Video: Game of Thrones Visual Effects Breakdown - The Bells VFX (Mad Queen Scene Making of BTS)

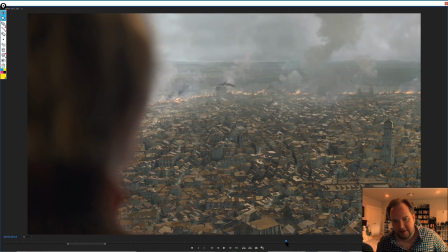7:50 And that's one thing I'll get into later on, but I really like that over time you see the progression from,
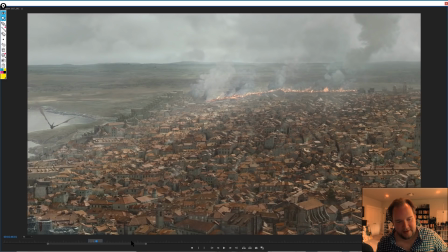7:58 let's say, early on where we see a little bit of fire, smoke, and then,
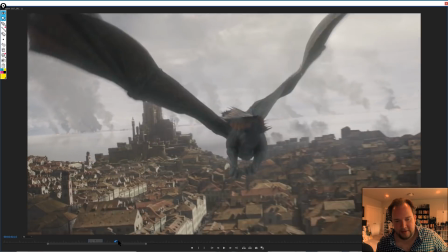8:04 jumping ahead a little bit, but you would see more and more of the destruction happen over time,
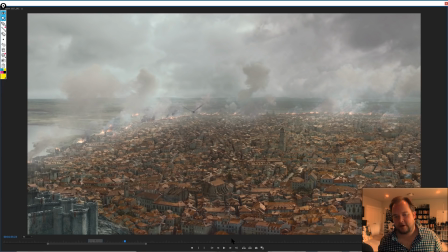8:10 and continues to kind of narrate the story, telling how much of the city is being destroyed.
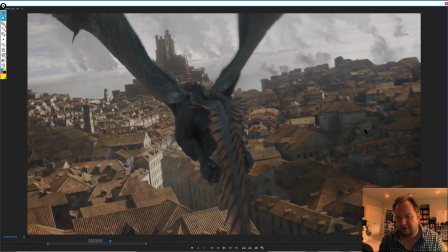8:18 So I think it's really cool. Shots like this, it also makes sense that way, whether it's Image Engine or Weta doing a lot of this, they can just focus on, doing their thing.
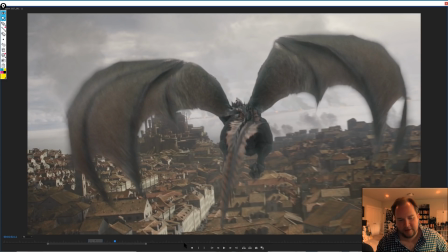8:29 They go to digital environment, dragging, and doing a lot of the destruction as well.
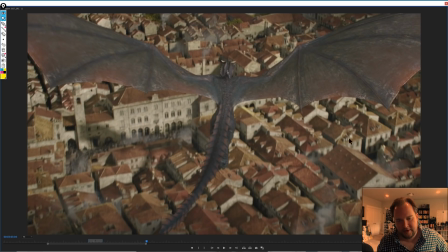8:36 So again, another 3D shot, all digital environment, dragging.
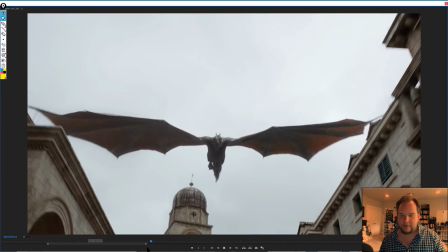8:43 And yeah, I mean, I think this stuff looks so cool. It's so well done. And then shots like this, I would imagine, are shots.
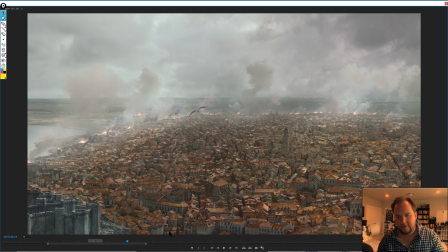8:52 But yeah, so I just want to kind of touch on the environment for a minute, just because I feel like it's something that's worthwhile discussing, mainly from the point of view of when you're approaching a lot of sequences like these, especially something like this episode, which is basically a feature film.
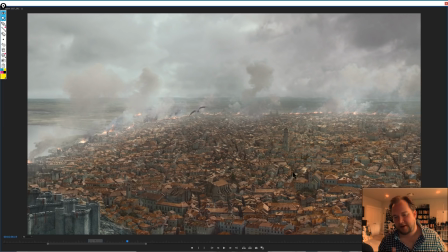9:10 So instead of a few cutaways where you need extensions and matte paintings, it's kind of like, okay, well, we need to have this massive city that doesn't exist and slowly show it being destroyed. So that's where you're going to break it down into different sequences. So shots like this that are more at the larger scale that you're going to see them,
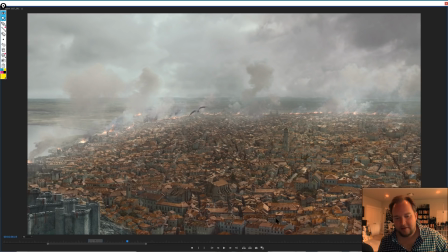9:29 they've got a certain point, which is to tell what's happening in certain areas. That way you can cut to those areas, show that the entire city is being affected. So again, just to kind of put context to everything. And also to show scale, as well as more POV of Cersei up in the towers.
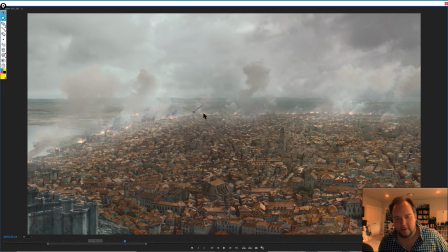9:46 So, and of course, in context of what the dragon is doing. So there's a lot of reasons behind having shots like this, but this is something that typically can be sectored off to a studio to do all the matte painting for these,
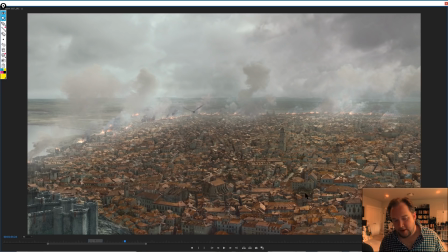10:04 whereas then you can focus on shots that require destruction or shots that require creature work and digital environments,
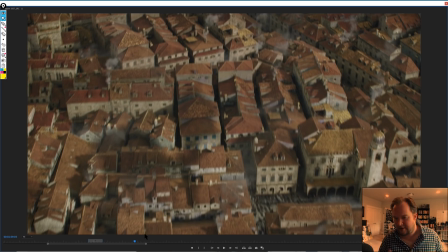10:11 and those could necessarily be done by a different studio altogether.
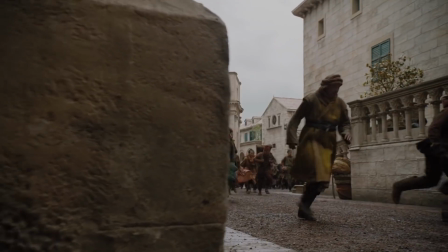10:14 I'm also really excited that I think I counted 6 of the students inside my mentorship who worked on this episode.
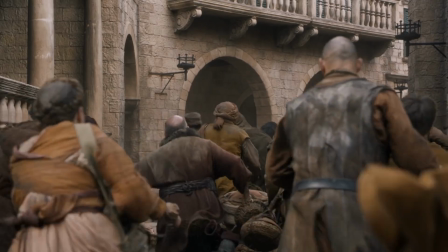10:22 So congratulations to all of them for their hard work,
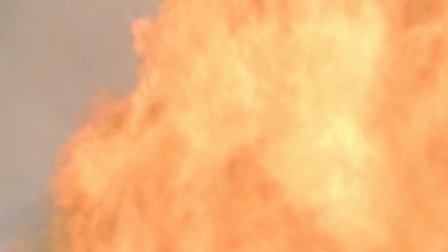10:26 not only from going from my mentorship into working at a lot of these studios like Weta and Scanline and Pixamondo,
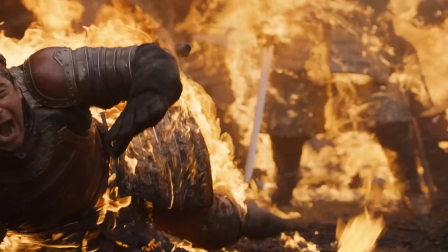10:35 doing visual effects on the biggest TV show on TV right now.
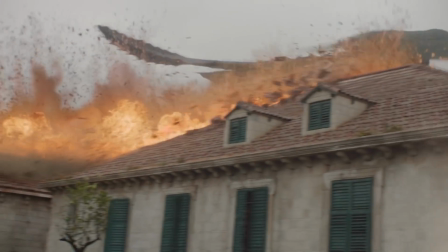10:40 So I think it's really epic, and I was really proud of them to see their name in the credits,
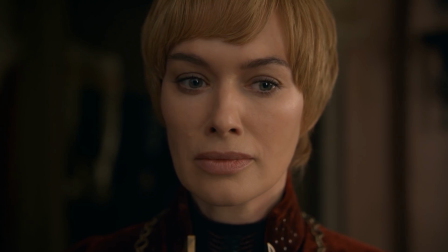10:44 knowing that they had just finished the course months ago and they're already working on big sequences like this.
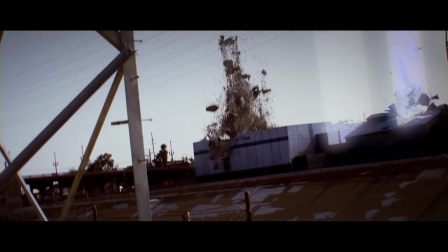10:49 So that is so cool. On top of that, make sure to go to vfxcourse.com.
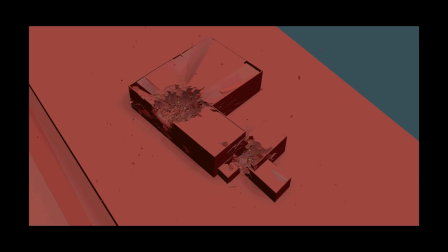10:54 I've got a 8-video free live action class which goes through creating entire visual effects destruction shots,
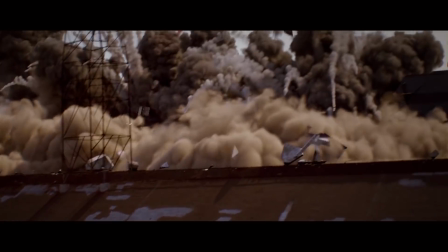11:03 destroying some of downtown LA, taking the shots from start to finish, which I think would be really beneficial.
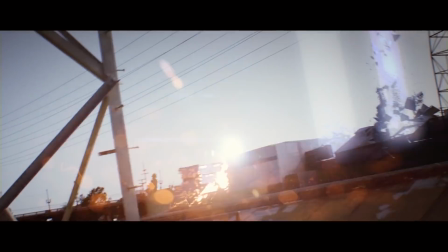11:09 All of that's free. Check it out if you want as well. So vfxcourse.com. And that should be like a good follow-up for this as well.
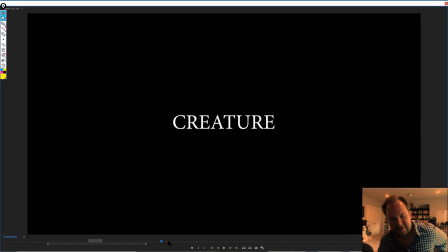11:16 All right, so let's get onto the creature stuff, because I think that this is going to be interesting just to chat about.
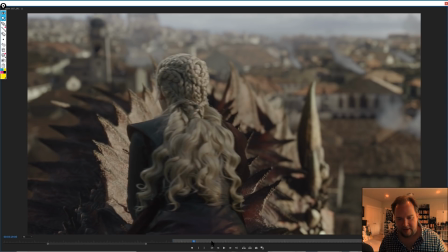11:21 So I really like how they've done all the dragon stuff in general, having like a hydraulic
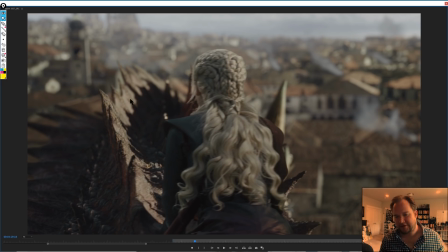11:30 body to interact with on a closed stage, so that way you can get really interesting camera moves, pre-vis it all, figure out exactly what you want to do, and then get those exact shots. I'd imagine like previs, especially on a project like this, is just so critical to be able to get everything in context of how you want.
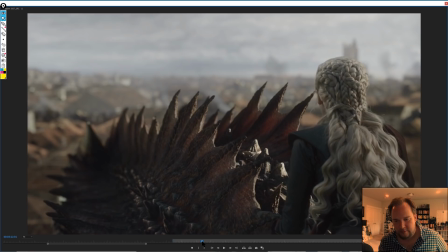11:48 Buddy of mine, Dan Catcher, he's been responsible for building these dragons since the very beginning.